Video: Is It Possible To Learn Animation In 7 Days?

barely have any experience with animation, but I'm gonna learn how to animate in a week. I've animated emotes before, so that basically means I'm a pro, right? Yeah, I don't think so. I never even learned the basics, so let's make a whole animated scene.
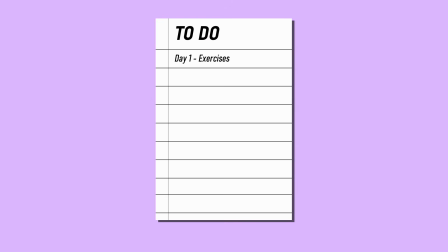So here's my intensive training plan. On the first day, we'll do some exercises. On day 2, we'll sketch out the storyboard. Day 3 goes for sketching. Day 4, line art. Day 5, color. On day 6, I'll add effects and sound effects. And day 7, I'll edit and hopefully upload. Wish me luck. I'm gonna be using what a lot of anime artists use, Clip Studio Paint.
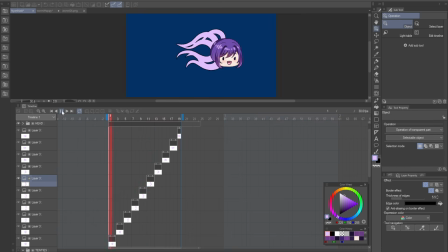It is my main software and I've used it before to animate small things like emotes, but I never really understood how it works.
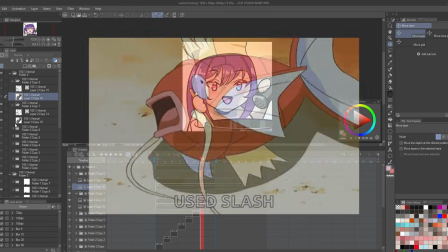I would basically just cut up and puppeteer an already rendered artwork. So yeah, I was kind of just flailing around like a helpless fish and kind of just pray and hope that it looked good once I clicked the play button.
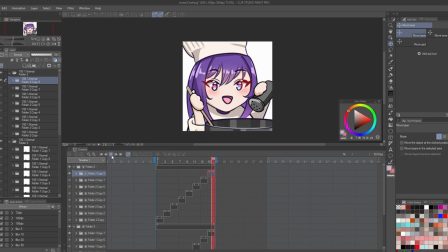So that's gonna change today.
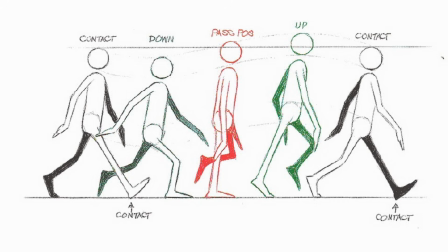I'm gonna be drawing this animation frame by frame, and honestly, I already have an idea in my mind using my OC, but first, I really think I should learn the basics.
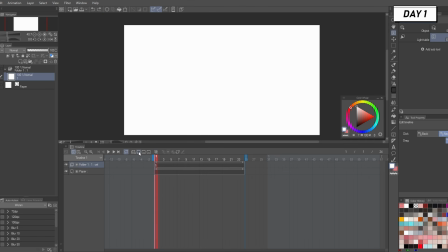So here's our timeline, and here's something called an onion skin. It's so that you can see the frames that come before and after, and previously I just made the layers overlap and my timeline was a mess.
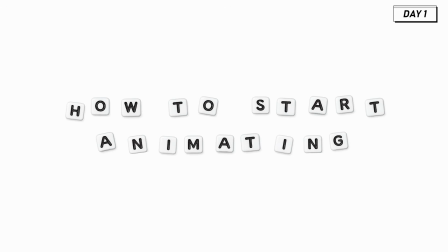Yeah, so let's do what every beginner animator does. Let's draw some balls.
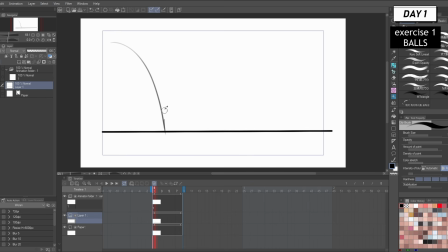I mean, who doesn't like balls? They're round, they're bouncy, and honestly, I bet even more people like well-animated balls. Now, the idea is for the ball to drop and bounce from one side to the other. Now, since the balls are a bit squishy, they need to squish a little when they hit the ground and like bounce back up when they leave the ground.
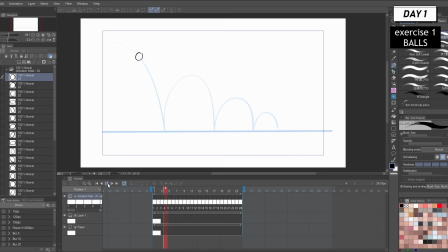Also, since I'm an artist that also draws anime girls with personalities, I really need to learn this skill for reasons. Okay, not too bad. I like it. So let's try some other exercises.
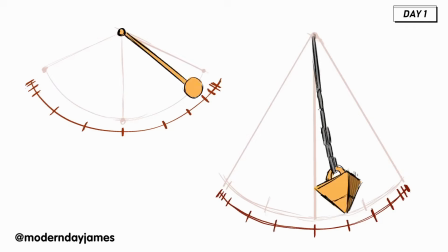Now here's the pendulum. We kind of just need to dangle this thing from side to side.
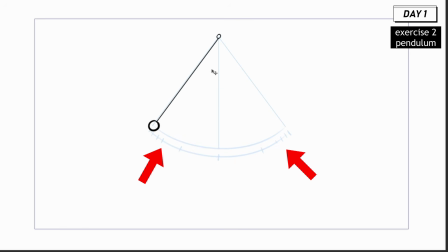These lines show the timing, so there will be more frames towards the side than in the middle. Is there like an easy way to copy paste this?
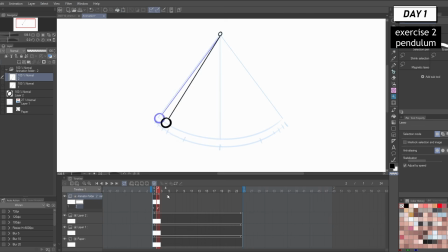Because I really don't want to redraw this every frame. After some more struggling, I think I managed to learn how to copy paste frames, and it's not as easy as I thought. But we got our really fast moving but actually swinging pendulum.
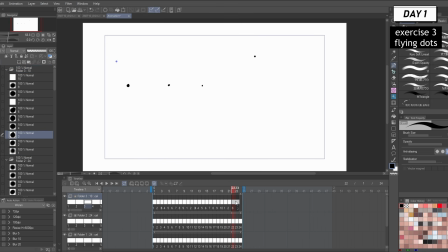I also just played around a little bit to get a feeling of the motion, so here's some, I guess, flying dots.
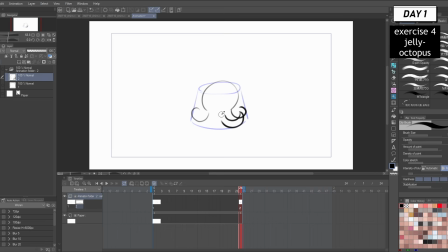Honestly, at this point, I'm just having fun. Look at this jelly turning into octopus. Isn't that cute? I could turn anything into jelly, even poop. Obviously, I wanted to try out something a little bit more challenging, like falling octopus.
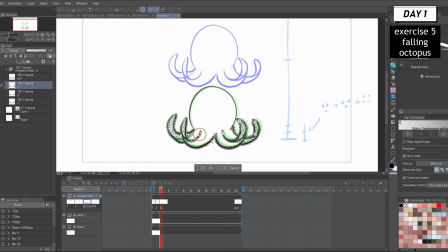Now, I obviously forget how difficult it is to animate tentacles. I tried a lot of different techniques, including this amazing puppet warp thing.
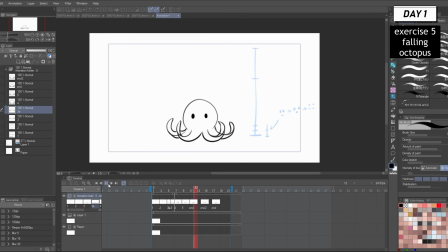So let's change him into a ball first and then add the tentacles. I think it looks more dynamic than just like, I don't know, a falling tentacle boy. Also want to add some eyes and maybe some effects. And I also learned how to use animation folders to my advantage. I never knew these existed. The benefits of studying, huh? And after lining and rendering every frame, here's the finished result.
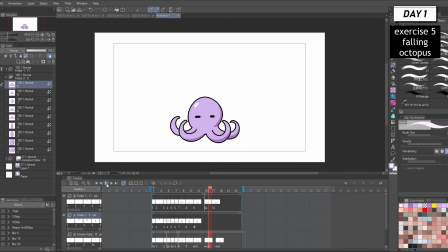It's not perfect at all, but it's a good starting point.
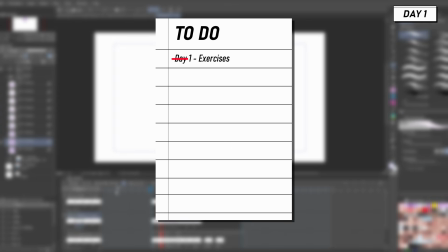I did just spend an entire day just exercising and watching tutorials, but I will have to step up the complexity if I want to animate a whole scene by the end of this week. On day 2,
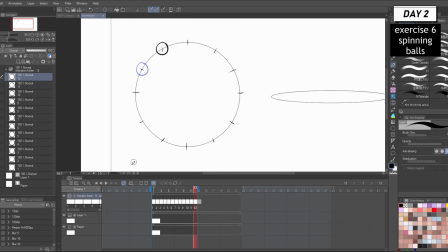I started off with some more exercises, like this spinning ball, both in 2D and 3D.
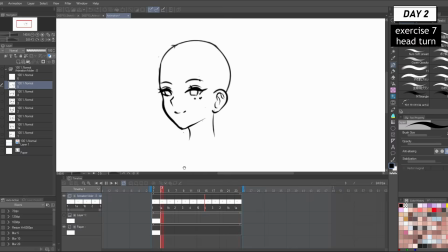And I also animated an actual head turning, which was easier than I thought, until I realized I had to get the timing correct within 24 frames.
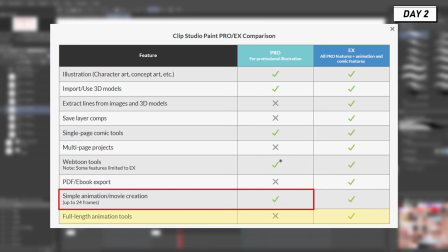I only have the cheap version of Clip Studio Paint, so that limits us to 24 frames. So our animation might look a bit choppy, but it's okay, it's a learning thing, right?
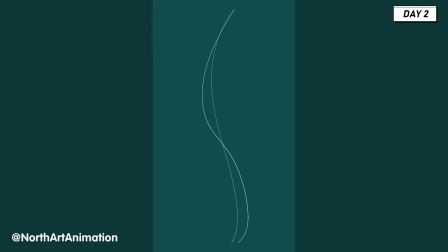Now the thing that I was dreading the most was animating hair. I watched a lot of tutorials on how to do this, and I tried to find tips and tricks on how to do it easier,
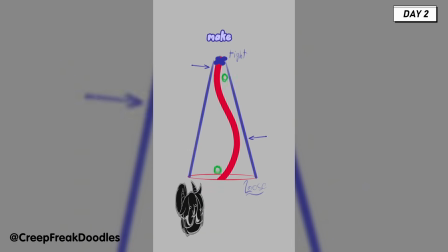like imagine falling balls on both sides, but it kind of just ended up looking worse,
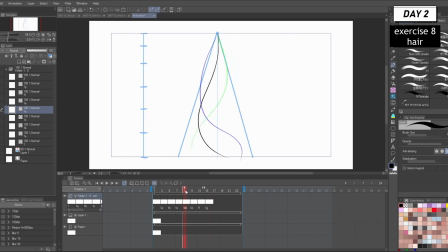so I tried to just draw it by feeling, and honestly, it kind of just looks better this way.
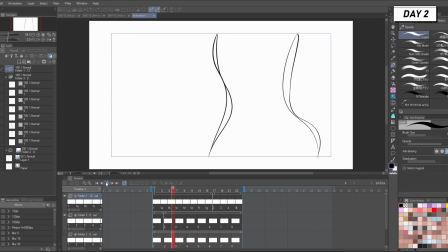Now to make it in time, I also had to start planning the idea of the animation.
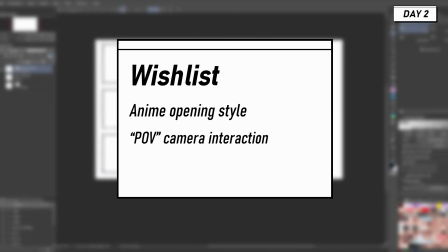I'll be using my OC, and I want an anime opening style, POV camera interaction scene that lasts around, I don't know, 10 seconds.
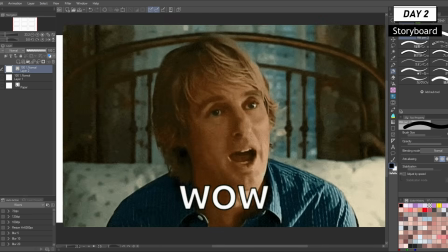I know 10 seconds doesn't sound like, wow, amazing. But that's basically how animations work.
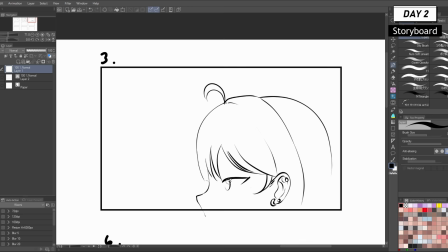You bust your ass, and the finished result is like 2 seconds. So this is the story we have so far.
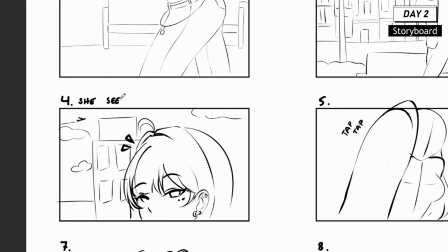I want to see her walking, boing boing. Then she notices you there. She taps on the screen, to like, I don't know, break the fourth wall or something.